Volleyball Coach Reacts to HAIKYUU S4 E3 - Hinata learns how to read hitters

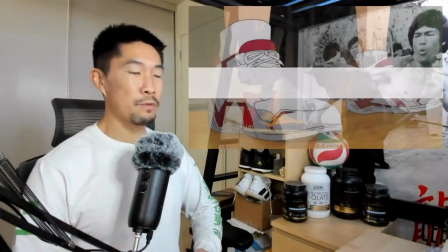Hinata's dramatic entrance.
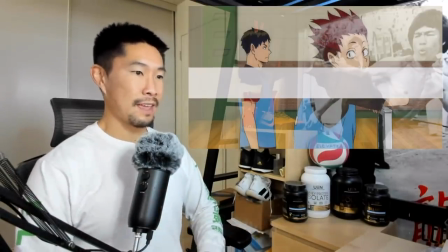Ooh, maybe he's finally fully embraced his role as the best ball boy he can be, which includes a little cleanup.
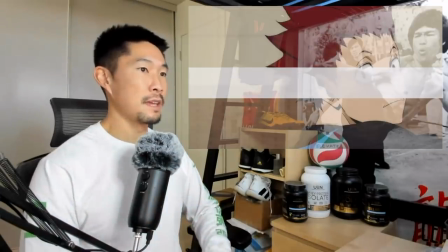You see he's got some mops, providing water, shagging balls.
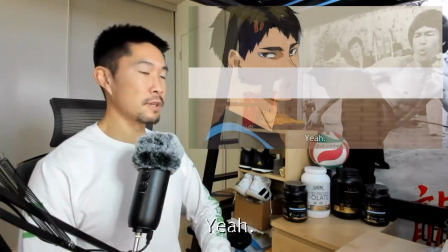Tendo giving him no respect. Who said I hate it? I wasn't sure if Ushiwaka said I hate it or Hinata said hate it. I like how this opening scene is starting with Hinata with like a frustration pose.
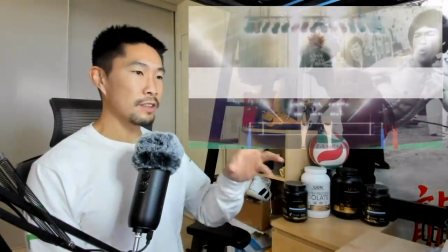He's crawling up, mustering the energy to stand up. So I think this intro is definitely more relevant knowing the story right now.
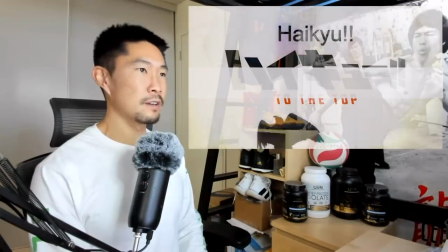I actually do like the opening text animation. I don't know, I missed it the first time around. I'm gonna skip the rest because we've already seen this.
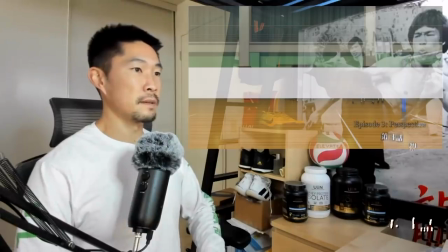Perspective. That is true.
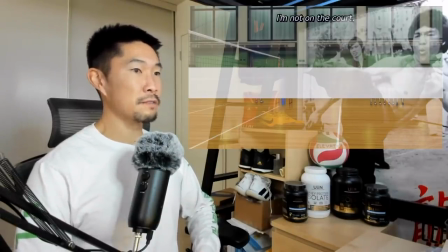Hinata changing perspective. Oh, we gotta go back there.
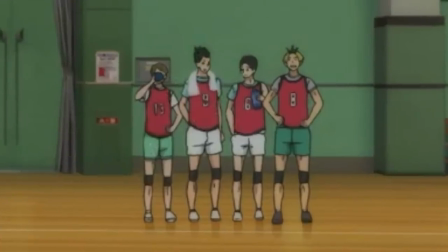If you zoom in here on the towels over number 9, I think that's Suki on the floor and then this tall guy over here.
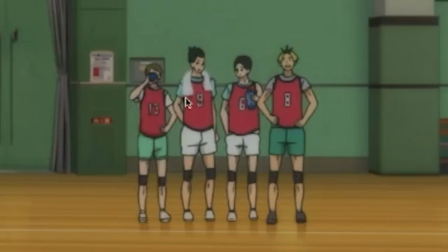Notice that the towels don't have any hard outlines on the edge. If you look at the rest of the drawings around the guy's jersey on number 9, they have a black line around the shorts, around the body, which is pretty normal for animation and illustration because you're trying to
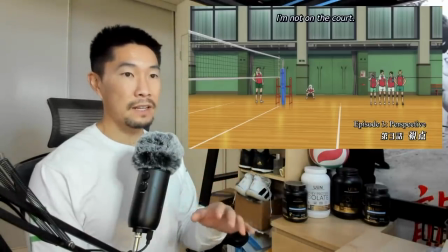help the viewer identify exactly the image that's going on and no confusion.
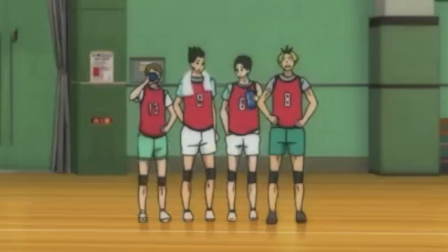But the reason why they don't put a line around the towel is because you're trying to communicate the texture of the towel.
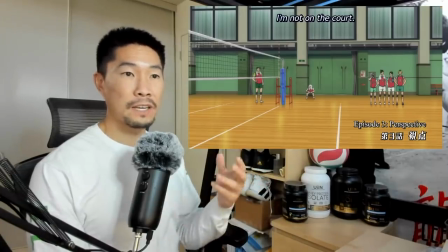And one way to do that is to have no line to make it feel like a softer edge. So really cool touch here.
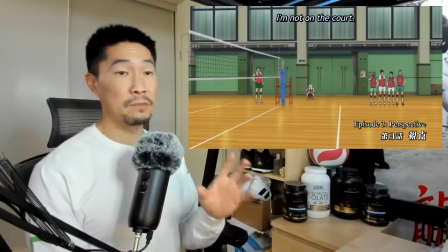They also do that along the walls, but it's especially impressive that they did it on the characters.
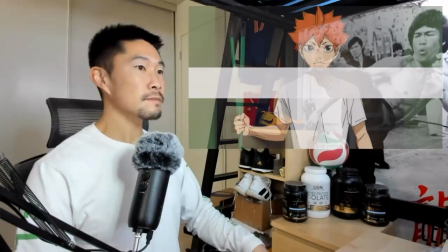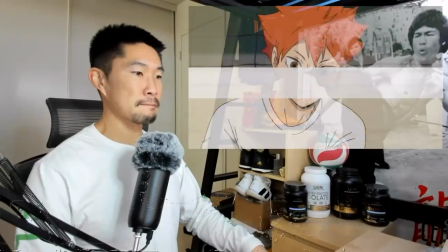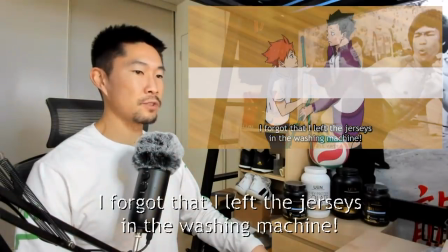Very Japanese. Put everything you can into every task you do. Uh-oh.
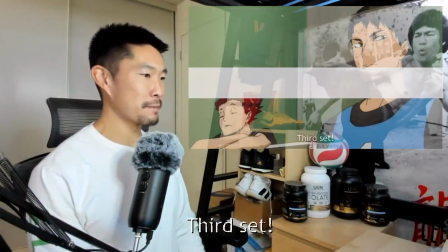He's so focused on one thing that he forgets another thing. Pretty typical Hinata.
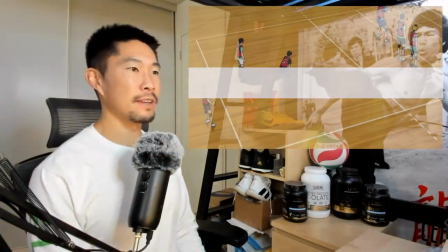Oh, and now you gotta lay them with as best precision as possible.
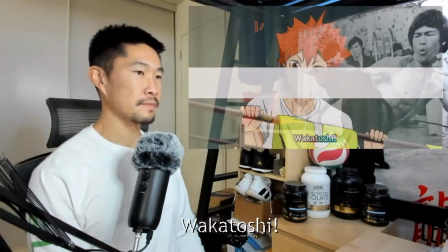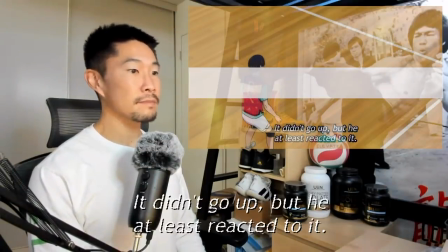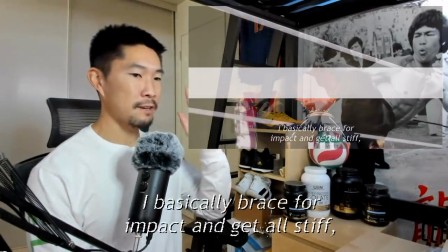The obligatory hand up volleyball apology.
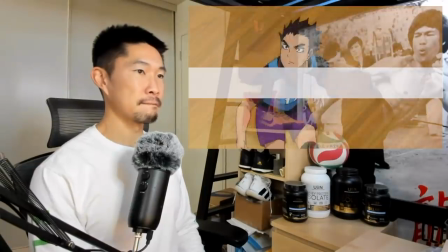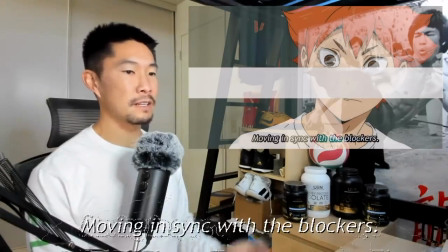Yeah, this animation, I know you guys said it's not gonna decline until later, but this animation is always not as good so far.
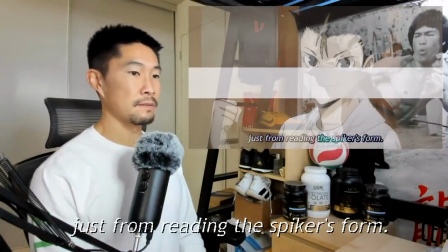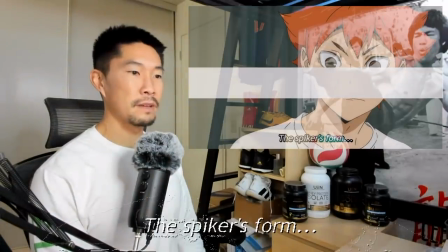Some reading instruction from Nishinoya. Spike of the form! Now, there aren't as many frames, so the animation is a little bit less fluid.
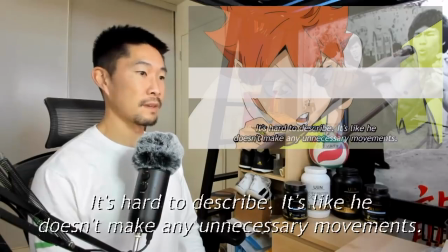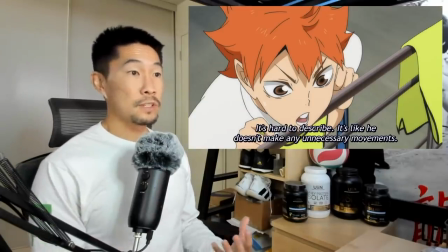Good point, Hinata. When people play defense, usually people are more impressed with the flashy movements like breaking the platform, throwing the arms up. And it's really important that when you're passing the ball, you have to be as calm as possible.
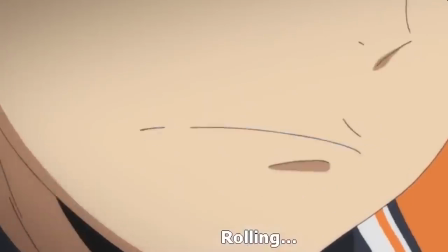It's not to say that you can't dive for it and do a one-hand save, because you do need to do that when you're trying to go all out for a ball.
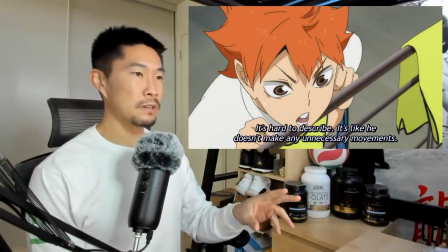But Hinata is bringing up a lot of good points here, especially about reading. Look at where the spike is coming from.
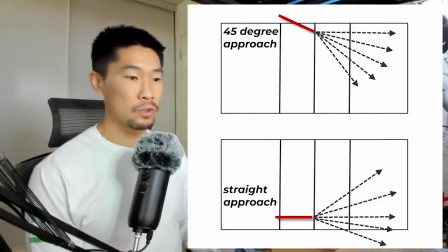Watch the approach of the hitter, so the angle of their hitting approach, and try to line up with their power line, which is pretty much where they're facing and where their approach is coming from.
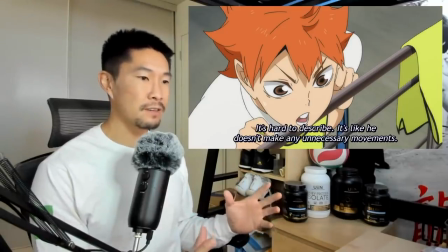And that's usually gonna reduce the distance of variation of where the ball is gonna go.
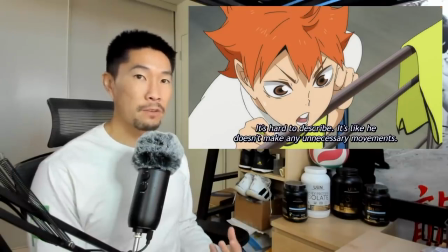And then once you do make a move on the ball, try to limit the amount of movement, because the more movement you add, the more momentum you're gonna carry into the ball.